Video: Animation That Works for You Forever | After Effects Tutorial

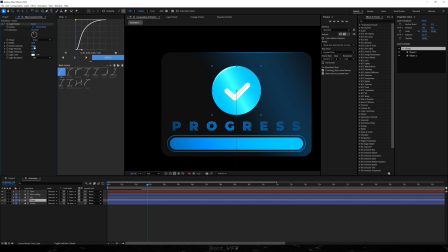499s
And here I think we're gonna leave the color white and we might play around with the values just a bit. Alright this is looking really nice. I think I'm gonna leave it like that.
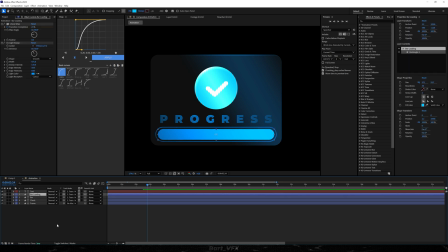509s
All right, I'm gonna go back to our bar loading and here we're gonna apply deep glow. All right, it's extremely visible in the beginning so for this I'm gonna adjust the light sweep. So I'm just gonna drag it towards the right and also I'm gonna decrease the width.
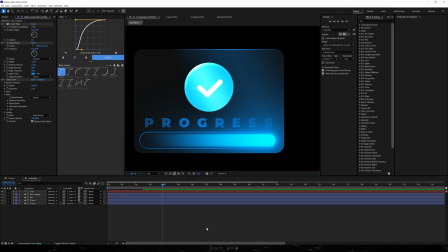525s
Okay, that is actually giving a very nice look. All right, I think we're pretty much set for adding adjustment layers.
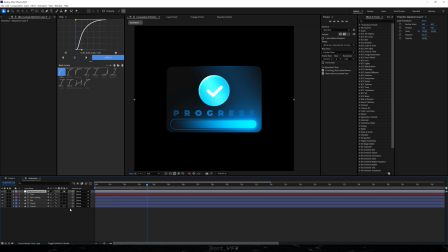531s
So for this I'm gonna right click, go to new, adjustment layer and this layer is going to be called exposure. I'm going to add the effect and here what you want to do is basically alt-click the stopwatch and I'm going to type in wiggle 5,
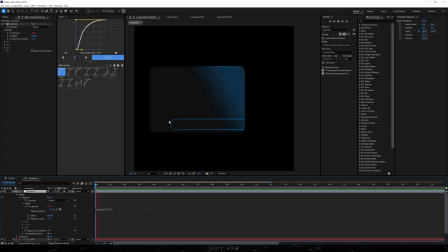544s
0.3 and this is going to give us a nice blinking effect and we need another layer.
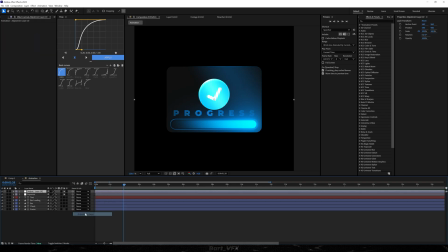551s
So for this I'm going to head over here, adjustment layer and we're going to rename to noise. I'm going to apply the effect and here you want to set it to 8 and uncheck use color noise.
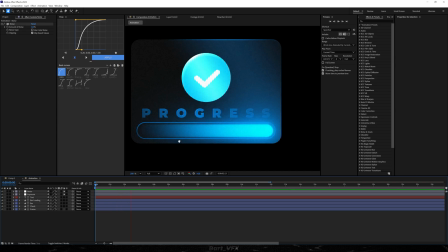562s
So this is going to give us a very nice vintage look absolutely love it then we can actually create a new adjustment layer and I'm gonna probably
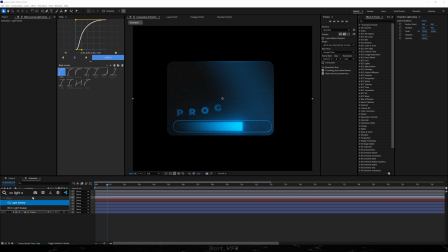570s
drop it below over here and it's gonna be called light sweep all right now we got the effect we can actually bump up the sweep intensity also the width okay this is really nice I'm gonna change it to smooth and what you want to do with this is basically
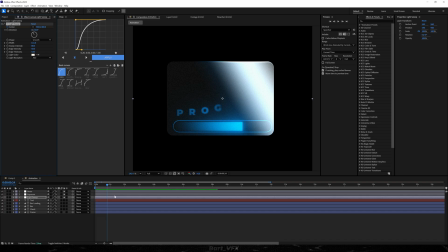585s
create that pass by effect so for this I'm gonna keyframe center I'm gonna hit you I'm gonna make sure that it's fully to the right,
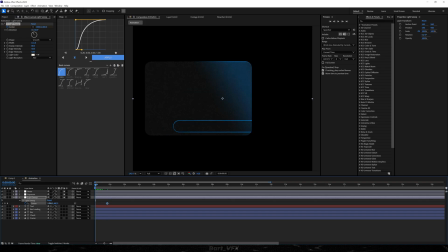592s
so we don't see that. And then I'm gonna go back and we're just gonna drag it towards the left. Okay, so that's what we have. It's very, very slow, so we're gonna speed it up. Okay, this is actually really nice. I'm gonna make sure that the timing is right.
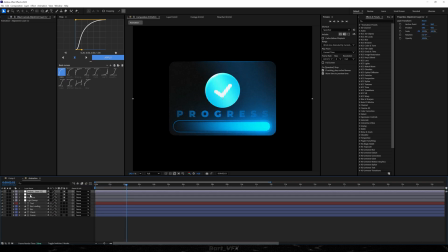610s
And then what I'm gonna do is create a new adjustment layer and I'm gonna rename it to my favorite effect, which is Posterize Time. We're gonna add Posterize Time and I'm gonna set it to 16.
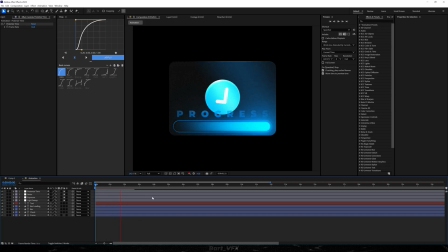623s
All right, this is gonna give us that nice choppy look, kind of like from the cartoon. And as for the last component, we need Curves. So for this we're gonna create a new adjustment layer again. I'm gonna rename it to Curves and what you wanna do is basically drag the shadows a bit lower.
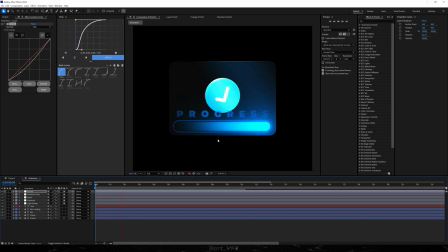640s
Okay this is extremely moody vibe. Looks absolutely fire. Also I think we should use opacity keyframes so it's nicely fading in.
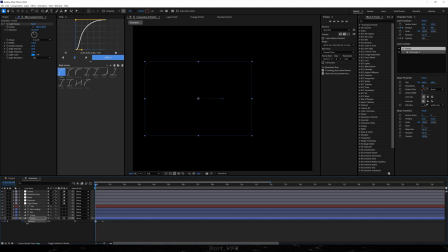649s
So for this I'm gonna hit T, create a keyframe, move back and we're gonna change it to zero. So here we're gonna right click keyframe assistant and easy ease.
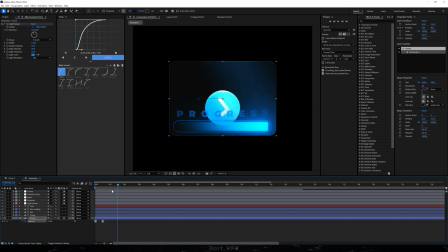660s
Okay really nice. I'm just thinking about changing the momentum for the check. So I'm gonna click here, hit you and I'm gonna probably move it backwards a bit. Actually this is looking really nice whenever the bar's loading up. Then we got the check in the center. Alright, so now my favorite part which is turning on the motion blur.
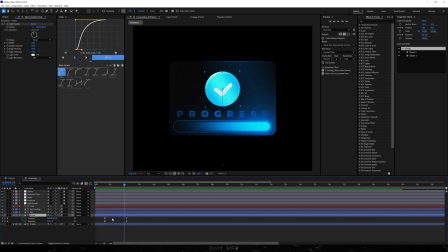677s
One thing though, I'm gonna go here and I'm gonna probably speed it up just a bit.
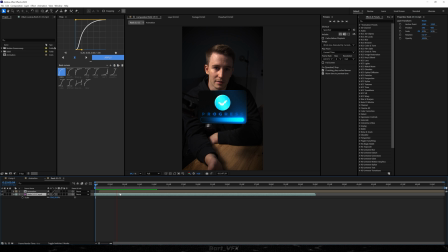687s
Alright, here we got the animation on the actual reel which is looking absolutely fantastic. I got a cut over here but let's see that now. This is literally perfect and let me just apply a zoom out effect just to spice it up.
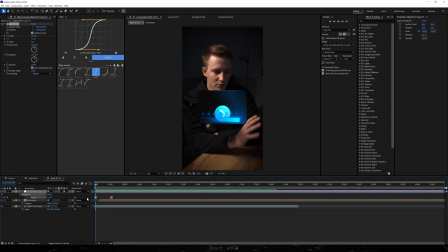703s
Yo, that's looking so good. So that way you got a ready-to-use asset. So here we got our animation. So essentially if you want to import this animation whenever you need,
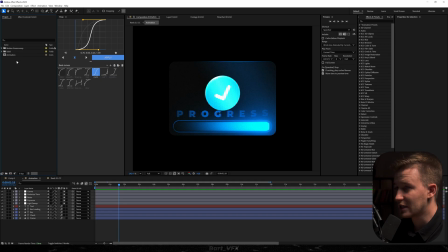713s
all you need to do is just delete everything that you got in the project panel apart from the animation and also apart from the solids that were used. So for example here we got adjustment layers, so make sure not to delete them. So after you've deleted everything apart from these things, you just save this file.